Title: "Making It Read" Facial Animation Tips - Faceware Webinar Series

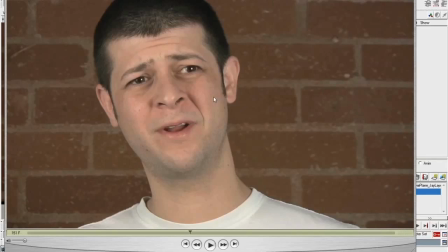[53:16]
For example, we're going to know if your eyes are here and your mouth is here at this angle, every human face is not the same, but they're sort of have the same structure, so the software is able to know, you know, where the nose would be.
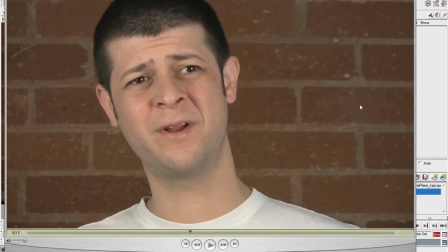[53:37]
So he says, I was thinking about the previous situation of closing the mouth but not closing the jaw yet. Now that's a spot where the tracking is going to know exactly what it's doing. But the problem is that the animator usually doesn't.
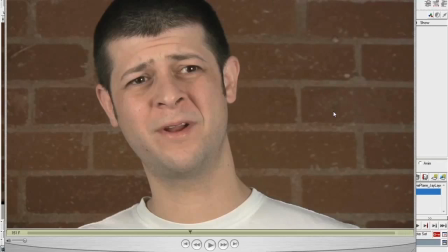[53:50]
So that was my point there, is that the tracking knows it, but if the animator goes in and poses it differently than what the tracking has, that's when it sort of gets confused and can give you a not so desirable result.
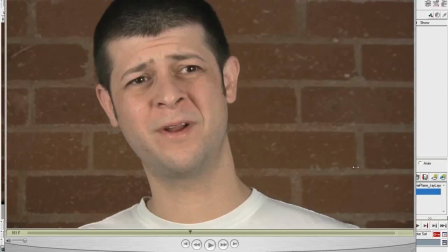[54:05]
And I wish I had more time to go into that, but I want to get through. Yeah, okay, you understood. Good. and again, we have at the end, I'll show you where the forums are, and you guys can email me anytime with more questions.
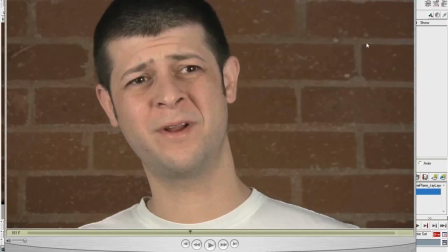[54:19]
But might have to do these longer. So the next one is an FV, or like a V. Those are sort of in facial animation circles,
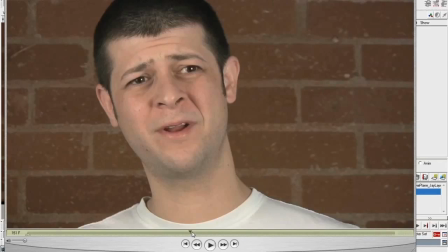[54:34]
we consider those along the same lines because they're a very similar shape. But I've got one to show you right here.
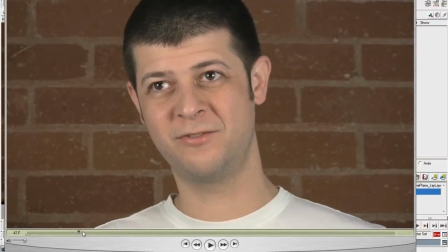[54:39]
Now, Faceware, in this case, this is a two-dimensional track of this video. So even though in this particular shape you can see the shadow right here, and we know, because we're animators, that his bottom lip is slightly rolled out and it's pushing up against his upper teeth.
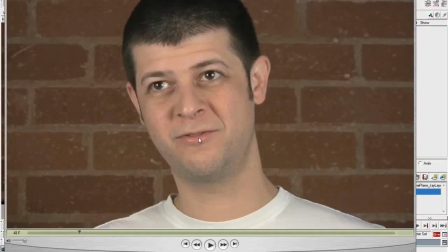[54:57]
But Faceware doesn't necessarily know that because it's two-dimensional. So all it knows is that this is the shape of the lips and I can see a little bit of teeth. So when you pose this,
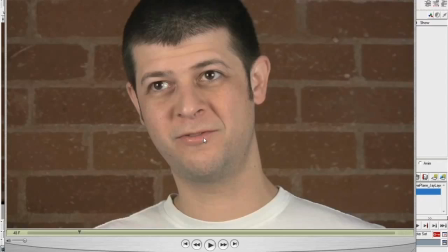[55:10]
you actually want to retarget it the way it looks and then kind of go in later and push it a little bit to make a stronger FB. And so let's see, for example, what frame was that? 48.
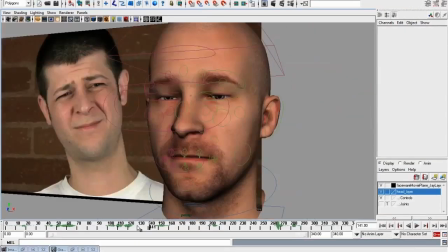[55:25]
So if I were going to pose this on my rig,
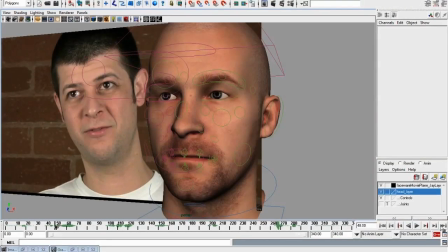[55:31]
I'm probably going to go ahead and open the jaw a little bit.
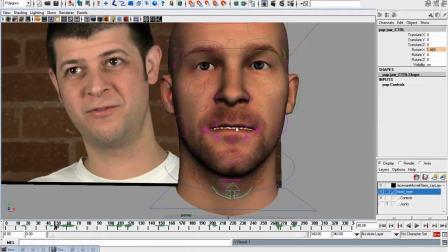[55:38]
And then I'm actually going to, even though I can barely see his upper teeth, just a facial animation trick in general is to show more of the upper teeth.
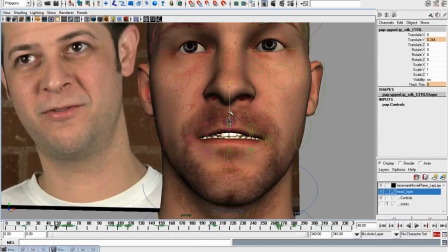[55:47]
In fact, if you know, you could be making an F or a V shape, but if you don't show the upper teeth at all, it's never going to read. And your audience is never going to know, you know, unless it's super clear to them.
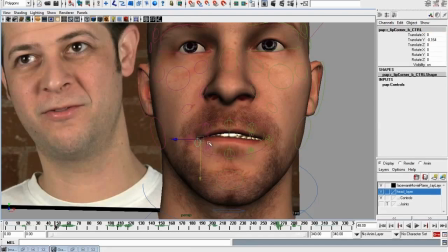[56:03]
Generally speaking, it's not going to read very well unless you're seeing that upper teeth. And that's to say, even if the actor's not showing upper teeth, you still want to show your upper teeth on those F's, B's, as well as the R's.
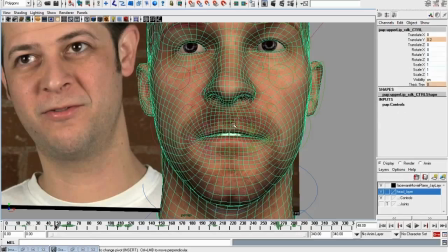[56:16]
Any R shape, it's similar, except you're not going to be rolling out the lip.
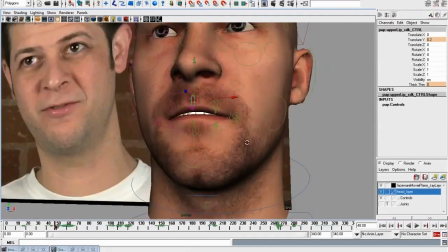[56:21]
You just want to make sure that as you're posing for Faceware, you make it look as much like the video as possible.
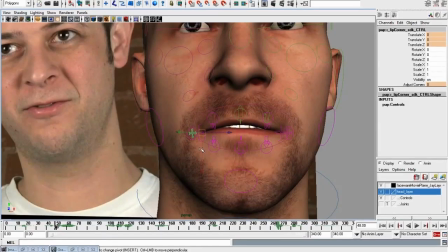[56:29]
And then as you go in to hand clean up, you can exaggerate the amount of teeth that are showing. So you, Jay's doing it very close to the video at this point.
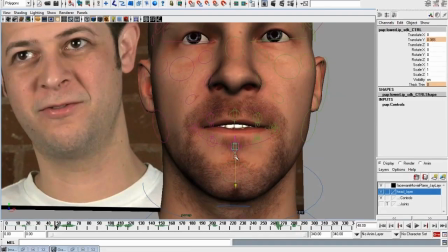[56:39]
But as soon as he's finished retargeting and is going to start hand clean up,
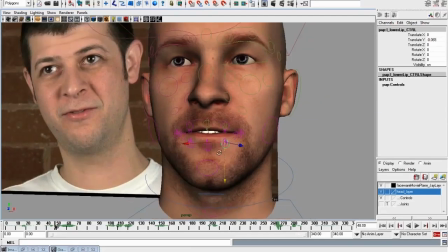[56:43]
that may be a spot where he pushes how much upper teeth we're seeing so that it actually
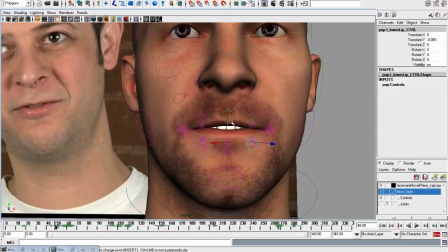[56:48]
reads in the game or whatever you're working on. Right.
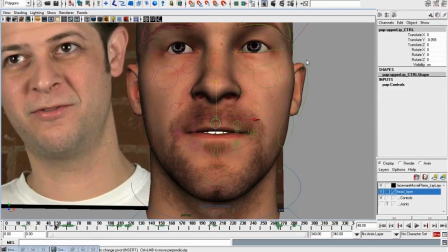[56:54]
So, yeah, thanks. you explained it much better than I can. I'm glad you're sitting. I mean, I'm going to pose this, even though if I look at this from the side, that's not going to read as an F or a V very well when it's playing.